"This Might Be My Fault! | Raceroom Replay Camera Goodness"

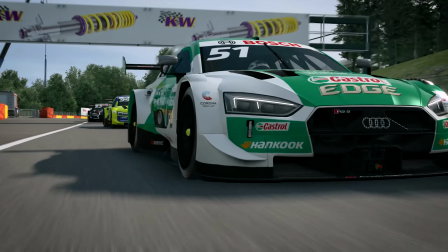0:00 Replays, and specifically replay cameras, are a bit of a pet subject of mine, I do have to admit, but bear with me on this.
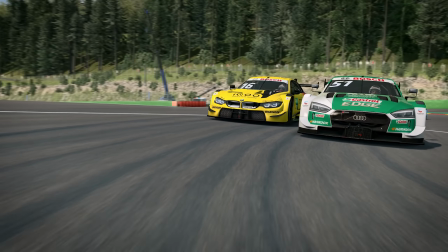0:08 A couple of weeks ago, Sector 3 reached out and told me that they'd made some pretty big changes to their replay system, and that it was, at least in part, my fault.
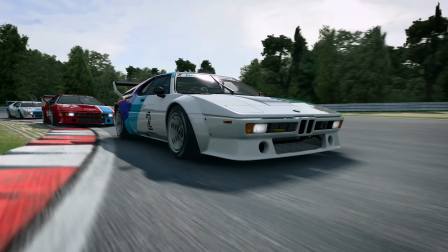0:17 And as you can imagine, that was both intriguing and terrifying in equal measure.
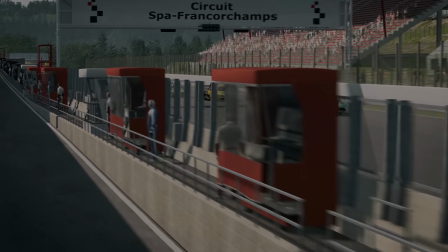0:21 So I guess stick around to see how much trouble my big mouth's got me into this time.
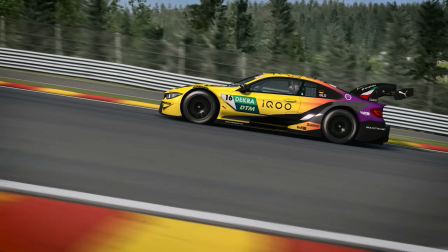0:31 Hello fellow sim racers. There's no piece to camera this time because the studio's full of stuff I can't show on video until next week, but that's really no loss.
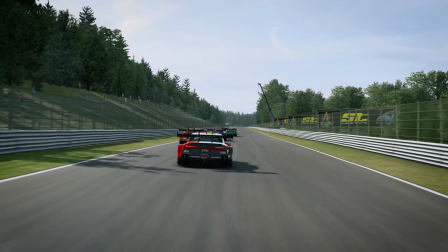0:41 So to the topic at hand. Last year I made a couple of videos talking about why I favour certain sims for content creation,
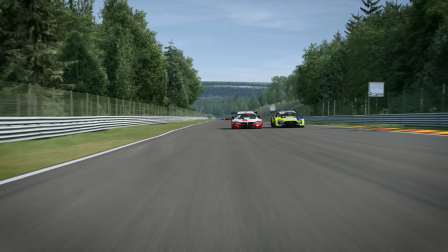0:48 and one of the big things for me was how straightforward it is to get in and make the kind of shots I like to make.
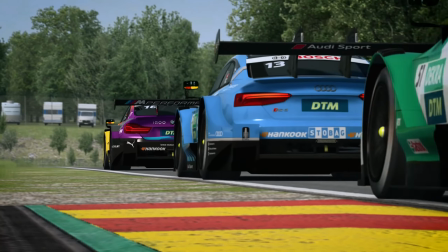0:55 Essentially, the reason I make YouTube videos is because in addition to being a frustrated wannabe racing driver, I'm also a frustrated wannabe filmmaker.
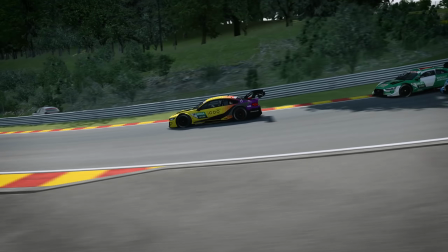1:03 And it's really the latter that drives my interest in forging ahead with the YouTube grind more than the former.
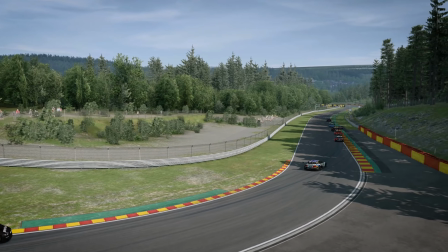1:09 Anyhow, long story short, Matthias from Sector 3 got wind of my petulant whinging about replay cameras and
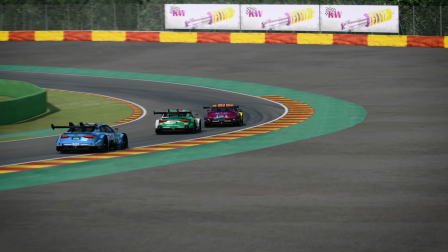1:15 their generally dodgy user experience and incorporated some changes amongst a big reworking of the Raceroom UI.
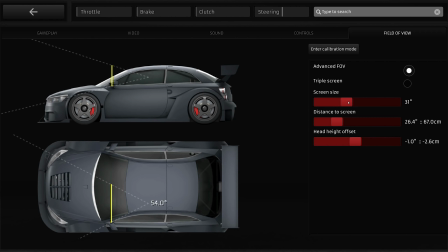1:22 And as a quick aside, the overall UI changes are a really good step forward in making racing sims more accessible.
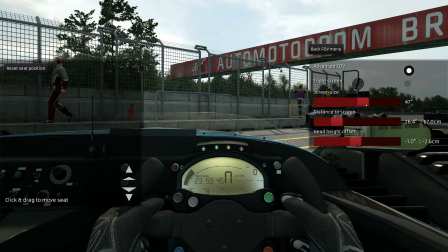1:28 Check out the new field of view calculator and onboard live field of view adjustment, as well as the graphical representation of force feedback adjustments.
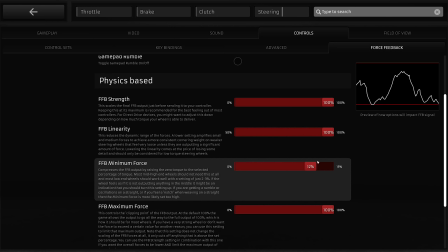1:37 This is simple stuff, but it's touches like this that make racing sims much more beginner friendly,
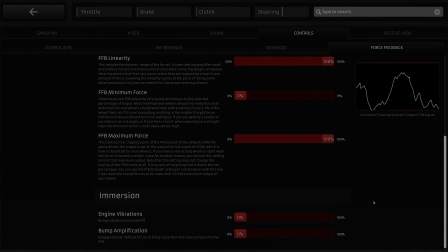1:42 and that's something that's the Achilles heel of every major racing sim. So, to the replays.
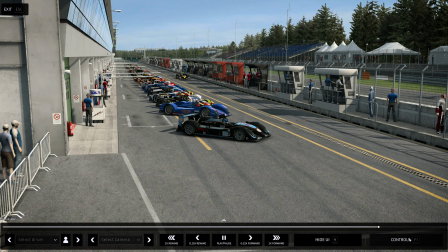1:50 The first big improvement isn't a flashy one, but it is a biggie for me. Every single control is easily accessible on the UI.
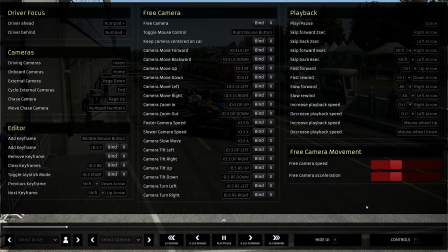1:57 Nothing is hidden away. And you can remap all of the controls. All of them, right there from the replay menu. Super useful. Now, boring, I will admit, but the quality of life improvement here is massive.
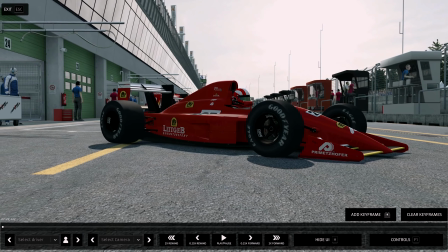2:10 Much more interesting is the new camera animation system.
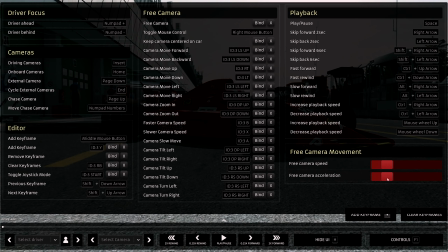2:13 If you've ever dabbled in any form of digital animation like Flash or After Effects, then this should feel very familiar.
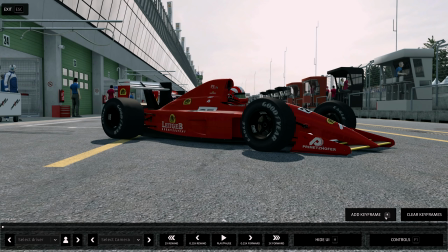2:20 It's all simple, really. Move the camera to where you want to start and add a keyframe.
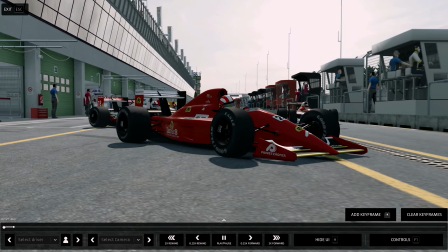2:24 This stores the camera's position and its place along the timeline. You can then move the camera to where you want the shot to end and add another keyframe.
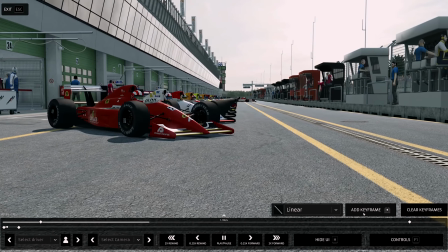2:33 And if we play it back, we get a smooth, hands-free camera move.
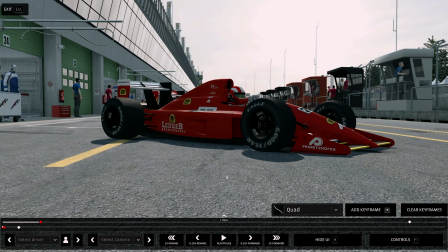2:40 If you want to add a more human quality to the movement, then you can apply what's called easing to the keyframes.
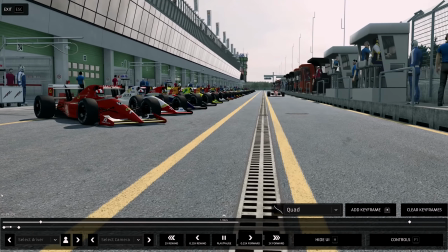2:46 This changes the acceleration curve, making the transition between the static camera and the moving velocity feel much more natural.
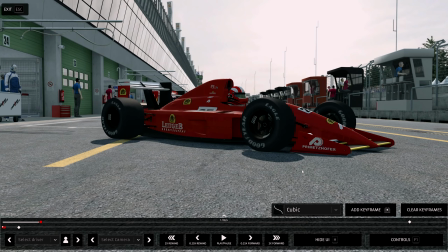2:54 There are a lot of different curves to choose from, and we'll talk about this in more detail when I get into the examples in a moment. So that's the basics, but what can you do with it?
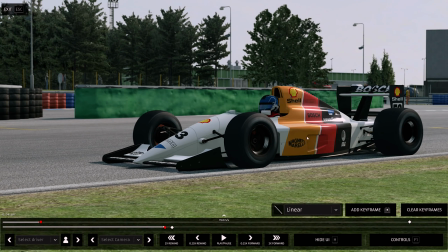3:06 The obvious place to start is to try and recreate some shots that would be difficult or impossible with a normal free-view camera.
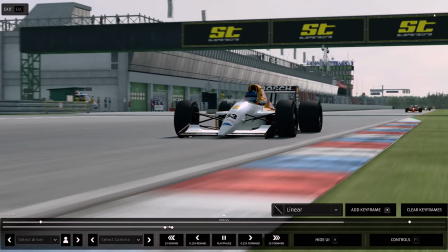3:14 Let's try a tracking shot that's sort of typical of wire cameras, which we see a lot in motorsport these days.
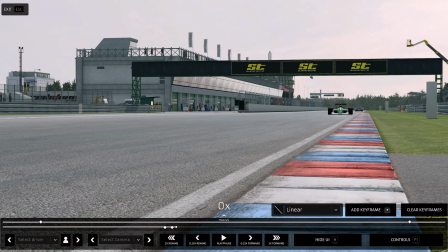3:19 But since this is a racing sim, we can place the camera somewhere it would never be allowed on a real racetrack.
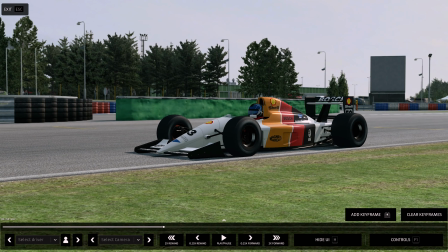3:24 So let's get in nice and close and low down along the main straight. I've placed the first keyframe so the camera's slightly leading the car.
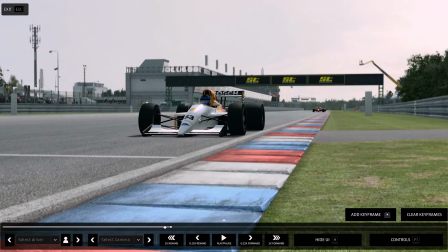3:31 Then I'll move the camera and place the second keyframe at the end of the straight, but more to the front of the car and zoomed in a bit.
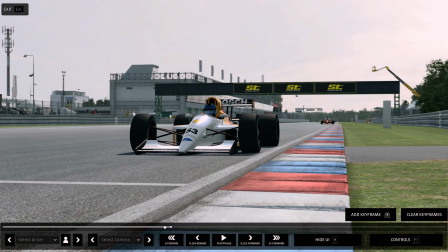3:37 This is because we're sort of losing the sense of speed from the passing background as we move round to the front.
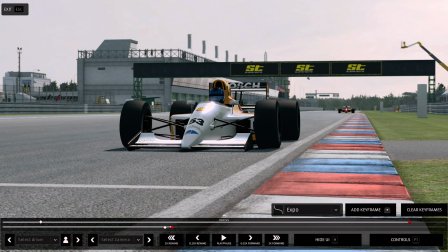3:42 As a side note, if you make sure you have the correct driver selected, then all of the autofocus is taken care of.
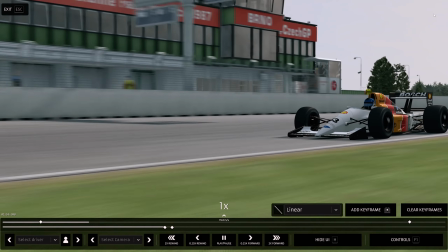3:48 Now let's hit play and, wow, that's pretty sweet.
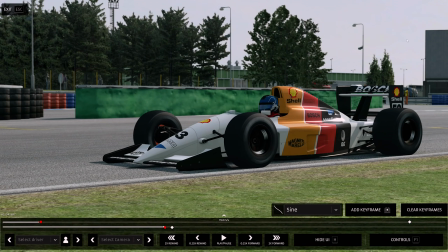3:54 With this kind of shot, applying easing can be tricky since you want the speed of the camera to remain pretty linear in relation to the car,
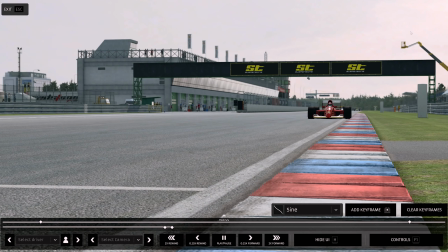4:00 but it is still kind of cool, and we could drag the keyframes around a little on the timeline to make this work better,
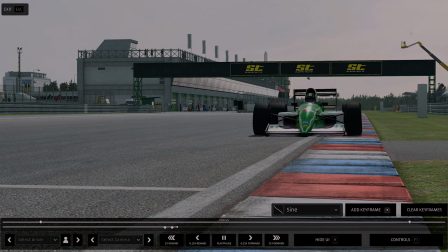4:06 but more on that later.